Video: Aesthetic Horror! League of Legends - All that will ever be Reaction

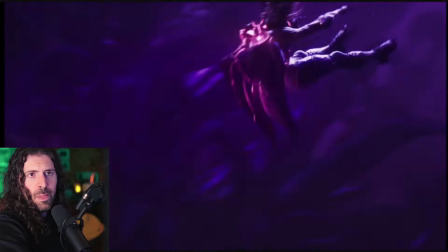[0:00]
Yeah, nice visual style too. I like how it's not trying to be photoreal. There's a stylization of the characters. Faces specifically. Wow! Continuing our League of Legends series with all that will ever be Belveth Cinematic. This video was chosen by our Dragoon tier member, Nightwalker. If you want to choose a video for me to react to, click the join button, become a Dragoon.
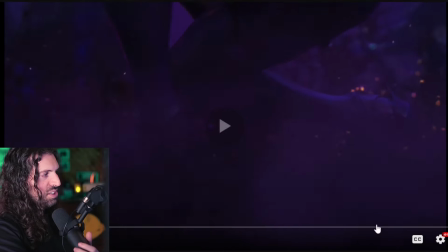[0:22]
League of Legends lore masters, join me.
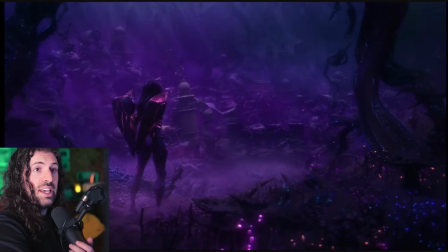[0:28]
Now, this is a KDA member, correct?
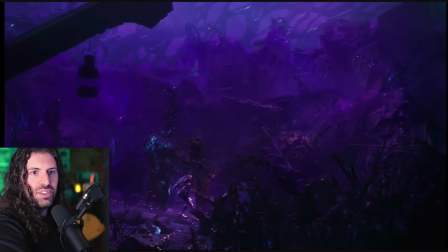[0:34]
Really cool sort of concept for this character. She's... and her powers.
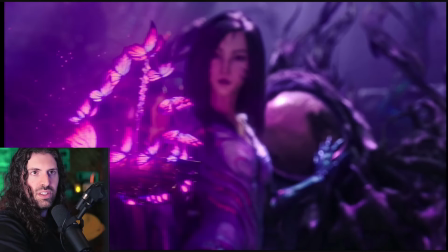[0:41]
She's not human, unless I'm incorrect. You guys can help me. Really nice color work here, man.
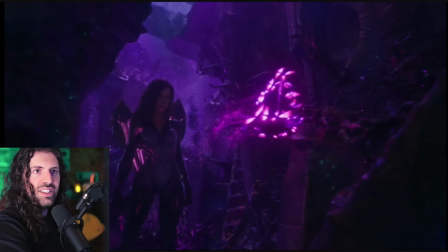[0:46]
This just like magenta. Striking colors with the purple background.
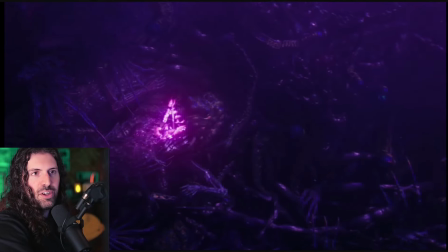[0:52]
It's beautiful. Beautiful harmony. Ooh.
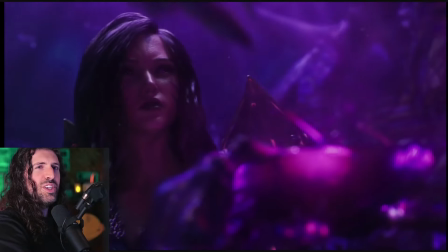[0:58]
Yeah, beautiful color harmony, and like it's creepy too. Taking the butterflies, picking them apart.
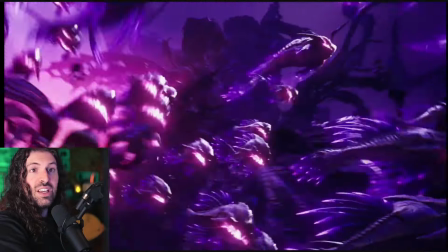[1:05]
Like, what is this entity? There's a lot happening.
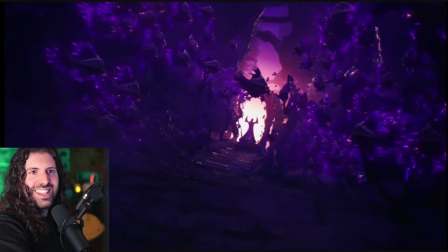[1:10]
Wow. Incredibly done. Already.
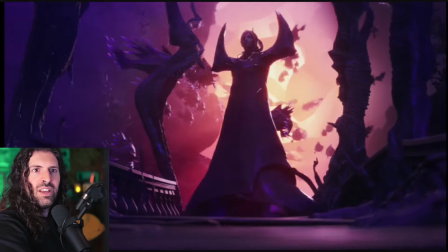[1:15] What are you? I am everything the void has consumed.
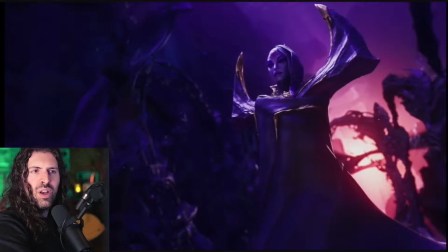[1:21]
Whoa.
And just as I devoured this city.
Amazing voice work.
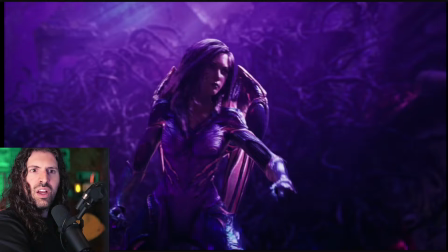[1:27] Devour your world.
Yeah, nice visual style too.
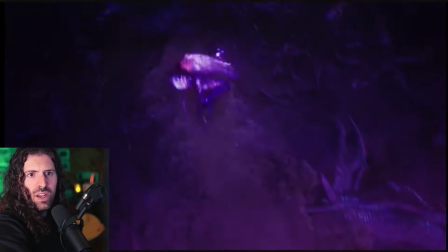[1:32]
I like how it's not trying to be photoreal. There's a stylization of the character.
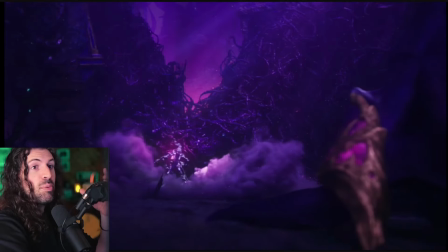[1:39]
Faces specifically. Wow, so good. They set it up earlier when it grabbed the butterfly, and now we're seeing, oh no, what happens if it grabs you?
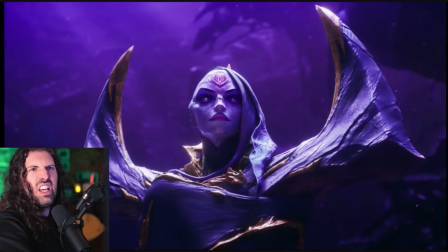[1:47] I am not somewhere this void spawn.
Oh, I am so cool.
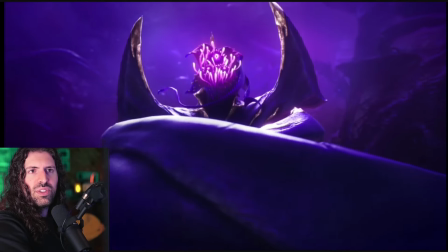[1:54] Much more.
Wow, so terrifying.
I am the end of your world.
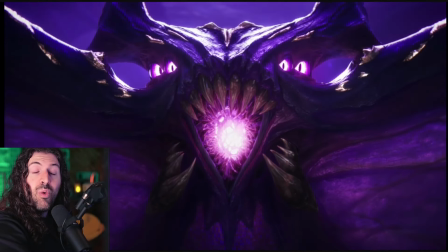[2:00]
Whoa.
And the beginning of mine.
What? That's actually terrifying.
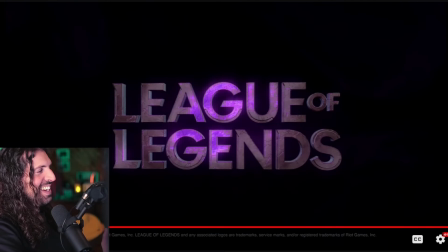[2:06]
Is that it? There's no way they ended it there. There's no way they ended it there.
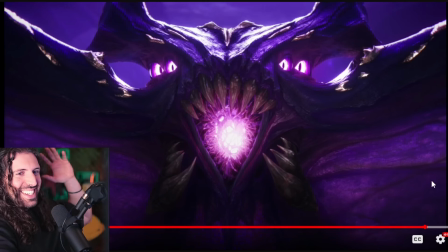[2:13]
Wait, what? What is this? I refuse to believe it's over. I refuse to believe it's over. What? Oh my god. That is wild. It's such a cool, interesting thing that's asking so many questions. And then it's just like, anyways, play the game.
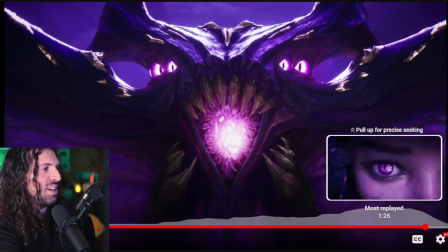[2:34]
Oh man, this could have been a really, really good cinematic too, you know, as its own piece if they kept going with it, but it's still really good.
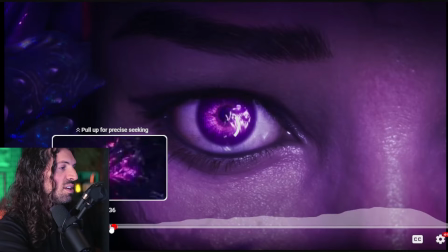[2:41]
So many cool questions asked. I would say the strongest bit is this. Visually, it's so good.
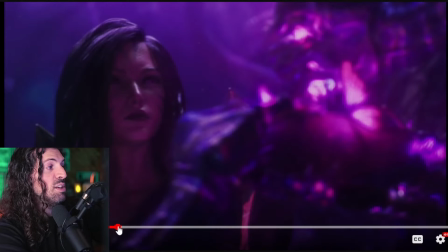[2:46]
Here we're establishing this like demon wall and that you should not touch it.
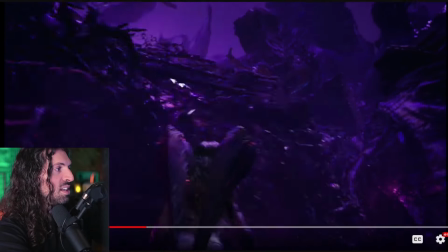[2:54]
Don't touch it with a 10-foot pole, man. What in the world?
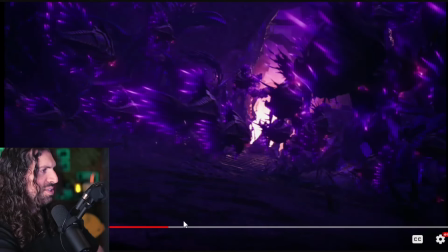[2:59]
And it's just bursting forth with this kind of like hive of all these creatures. Really, really cool concept, which I love.
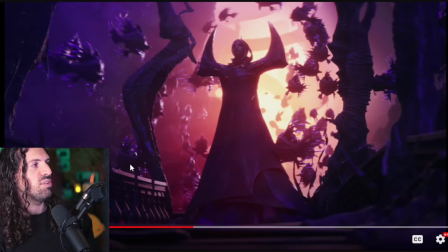[3:07]
But again, it's just visually striking, man. And then we have another beautiful, beautiful color harmony with these oranges against the purple now.
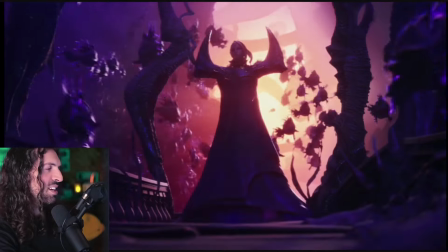[3:15]
Oh, it's so good, right? Purple and magenta. Silhouette work.
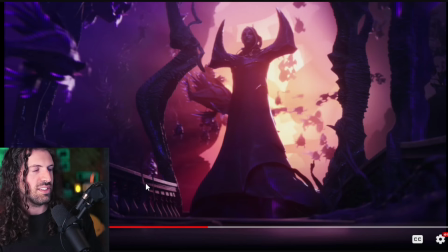[3:21]
Again, what's really cool is these are scary creatures. So how does this character intro kind of how to feed itself in a really clever way? This character is walking towards all the crazy creatures and is unconcerned. So it's like, oh, is this the one that controls it? Oh no. Or is at least unafraid?
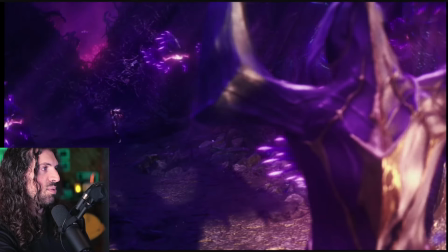[3:37]
So really good character intro.
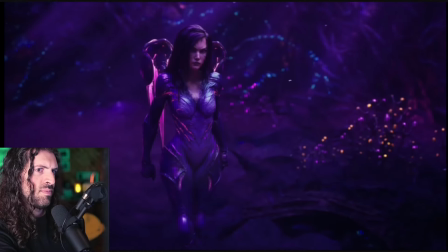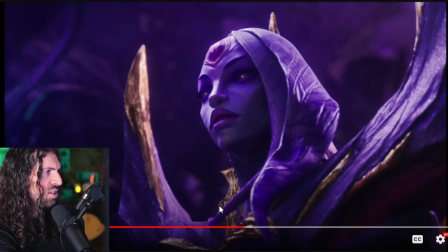[3:46]
Cool. Accent for the character too. Makes him sound almost otherworldly.
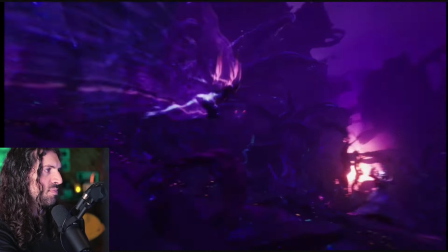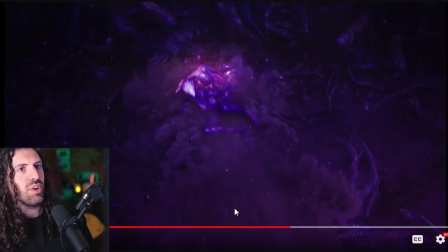[4:01]
And man, just gets one shot. That's how powerful this person is.